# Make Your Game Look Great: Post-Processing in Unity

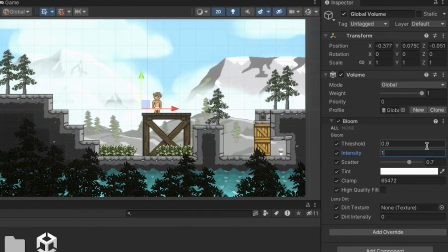(3:59)
At this point I can bring bloom into effect and when I add intensity you'll see that the white colors in the scene just become more diffuse and bright or blooming and I can actually just make the scene feel a little more bright and sunny and then play around with the scatter as well.
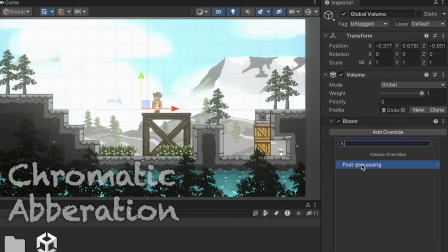(4:13)
A bright scene like this is also a great place to play with another effect which is chromatic aberration.
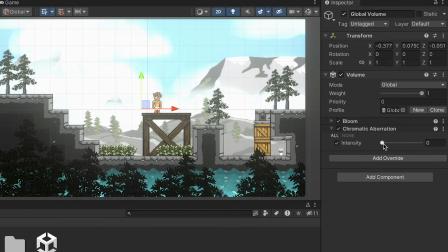(4:18)
This just gives a neat effect of distortion to your scene so something like an old VHS tape with a sort of bending and rainbowing of color around the edges.
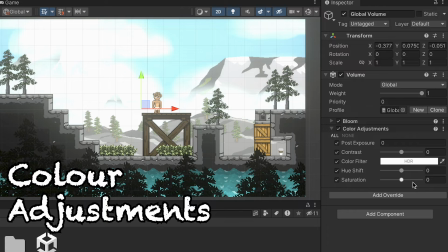(4:28)
Another effect I like a lot is color adjustments and specifically I love being able to hue shift just to change the colors within a scene this
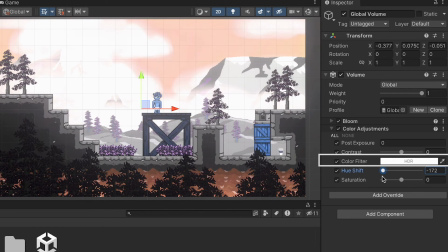(4:36)
can just allow for some neat color variations or something that other people might find more specific is the color filter itself and by adding for example a
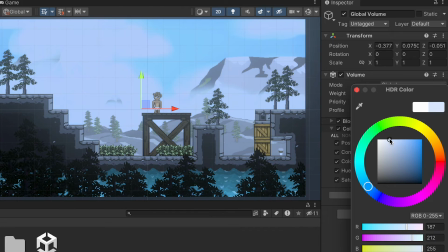(4:45)
light blue filter you can make it feel a little bit more like nighttime you can also add warmer colder colors or play with the tint altogether and
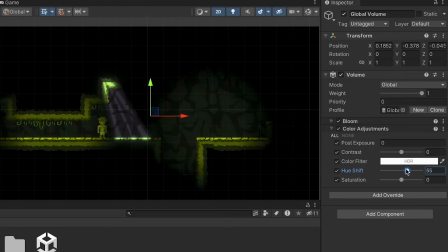(4:52)
give it a darker look the hue shifting can be especially powerful in a scene like this with a cave where I can just sort of change the color to give it a magical feel or even just a warmer or colder feel by using different colors.
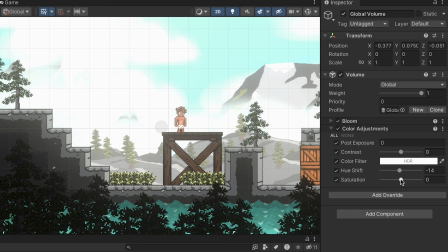(5:05)
Another color adjustment that I really like to add to my games is if you have a scene that you want to feel bright and happy, you can increase saturation to make those colors pop just a little more. Common thing done in games like Super Mario Brothers. In contrast, if you have a darker scene or a cave and you want,
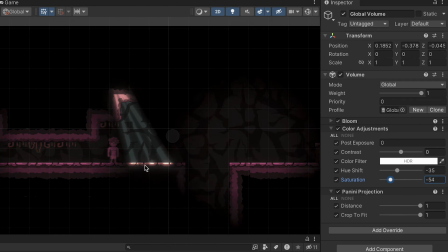(5:21)
you can use a decrease in saturation to kind of draw the color out of the scene and make it feel a little more drab.
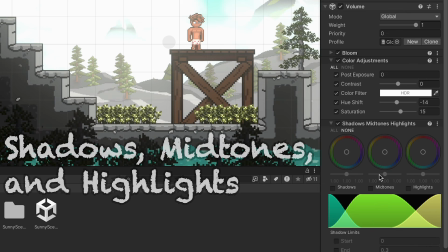(5:27)
Now not all these effects will totally work in a 2D game, however one other effect that I like to work with is shadows with mid-tones and highlights.
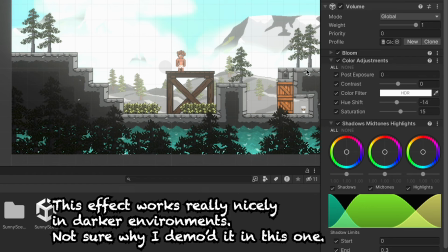(5:35)
I'll apply all of those and this just allows you to sort of make those bright colors pop a little bit more by increasing the highlights or decreasing them.
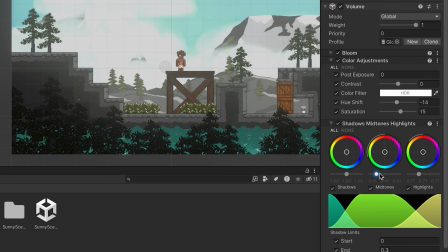(5:44)
And you can also deepen shadows by dragging that slider up.
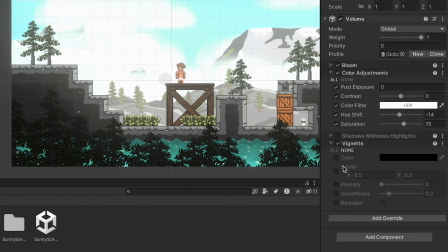(5:49)
Vignette is another popular effect and all this does is when you increase the intensity it sort of brings a circle in around the outside kind of makes it feel like an
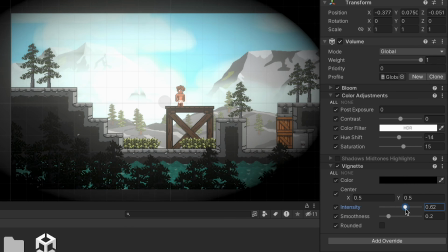(5:56)
old film now this effect isn't totally in place in this scene but if you have a more gothic or darker type scene
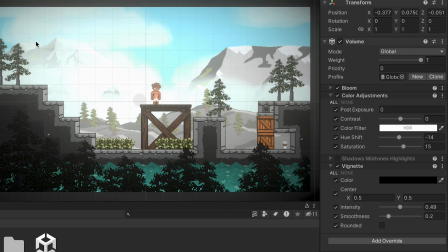(6:04)
or even just something like a cave scene where you want to make it feel a little more faded and foreboding you can add vignette to create that
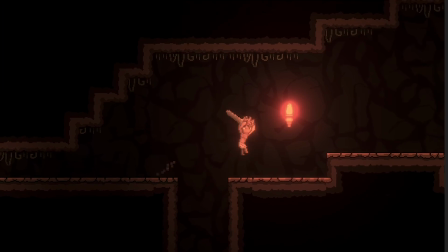(6:11)
effect there's lots of things i haven't covered here but i hope that this is enough to help you get started exploring post-processing for your own
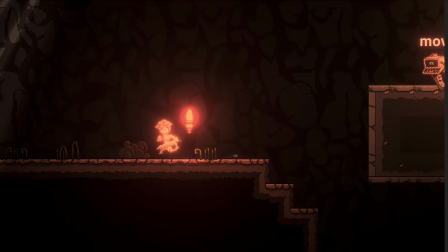(6:18)
project. I hope you've enjoyed the video, and if you have, please be sure to click like or subscribe to the channel.
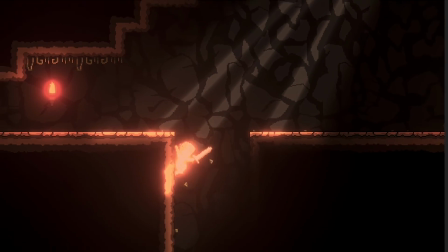(6:24)
Until next time, this is Matt with Nightrun Studio. Cheers.